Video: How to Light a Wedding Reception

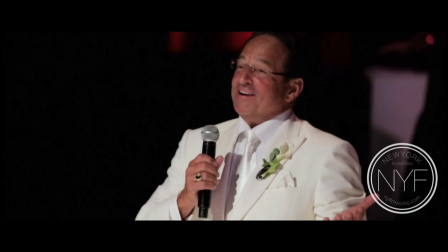I apologize just because he was moving, but you get the idea. The shadow of the mic on his chest shows that there's a light, very powerful and sharp off to the left and high, probably Adido, and then not much of a hair light,
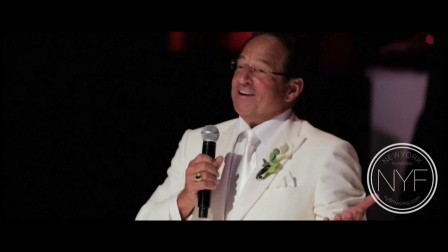but it really separates him from the background because that light is really powered up and it's properly exposed for the key
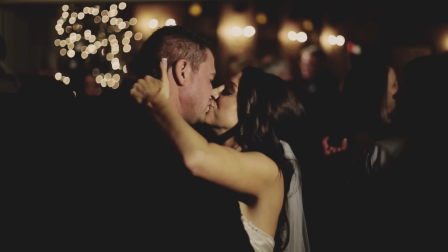light. So the next three examples are from Ray Estrada, who shoots very differently. You can check out all of these people's links to their films in the section below in the comments.
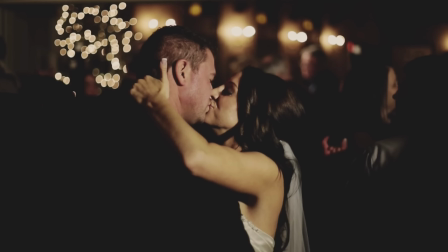But this is a great example of very harsh key light. So the light is coming from right over the shoulder of the camera on the right side, illuminating the subject very high because otherwise it would be spilling off into the background, which it isn't.
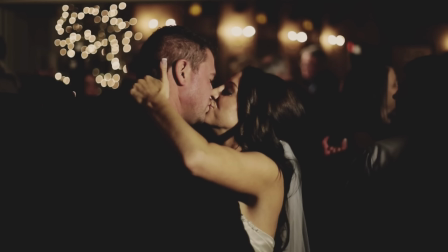And it's very closed off. It's almost like a flashlight. And you can tell that by the shoulder of the guest on the right. The barn doors are really just closing off just to spill a tiny bit a light onto the subject, which is kind of what he does in his films.
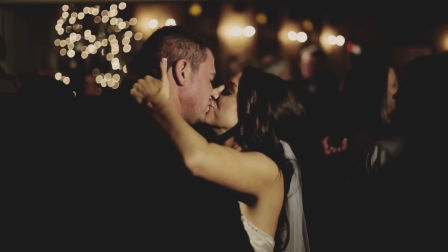He's very selective with his light. He loves very harsh, very, you know, very, very key light. So we have bokeh light in the background. So if you illuminate for the light that falls on the subject, the background falls dark, and you'll have that beautiful bokeh.
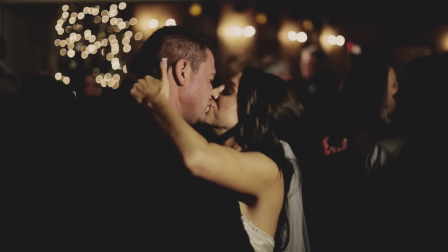This is a great example of really shifting your focus to the subject by lighting it correctly.
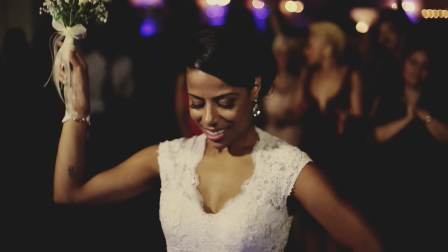So once again, here's another screenshot of that example. Very harsh, very bright key light right on the subject, illuminating that, but then also having that shape because it's only from one direction.
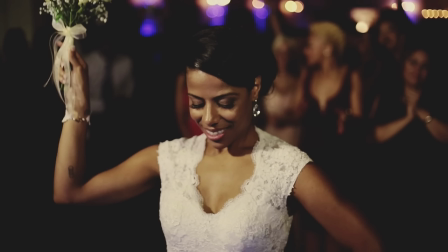You can see the light fall off on the right of her arm pretty sharply as it goes around. And then you have that beautiful bokeh in the background from lights in the distance and then you have the background very dark.
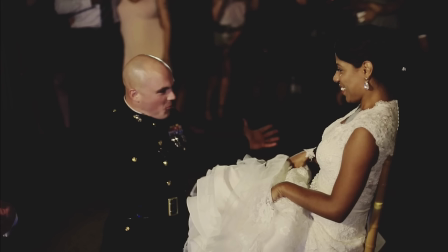So here's the same wedding, same example, but we have a hair light from a different angle now. You can see on the top of his head we have a beautiful hair light which helps to separate him from the background but we also have that nice bright key light illuminating the subject on this side towards the camera.
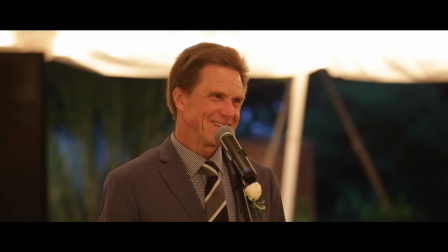So a lot of filmmakers will start off just using ambient light. So this is one of my own shots, It's pretty bad. It's in a tent at night and there's lights, very soft, illuminating the top of the tent, which gives a nice, you know, soft light. But I have no shape here.
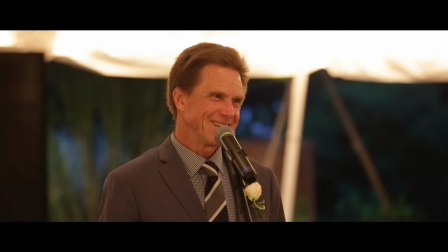And you can kind of tell it's kind of high ISO, definitely in the thousands, just because there wasn't enough available light. So the biggest things is that exposure and shape. There's none of it here.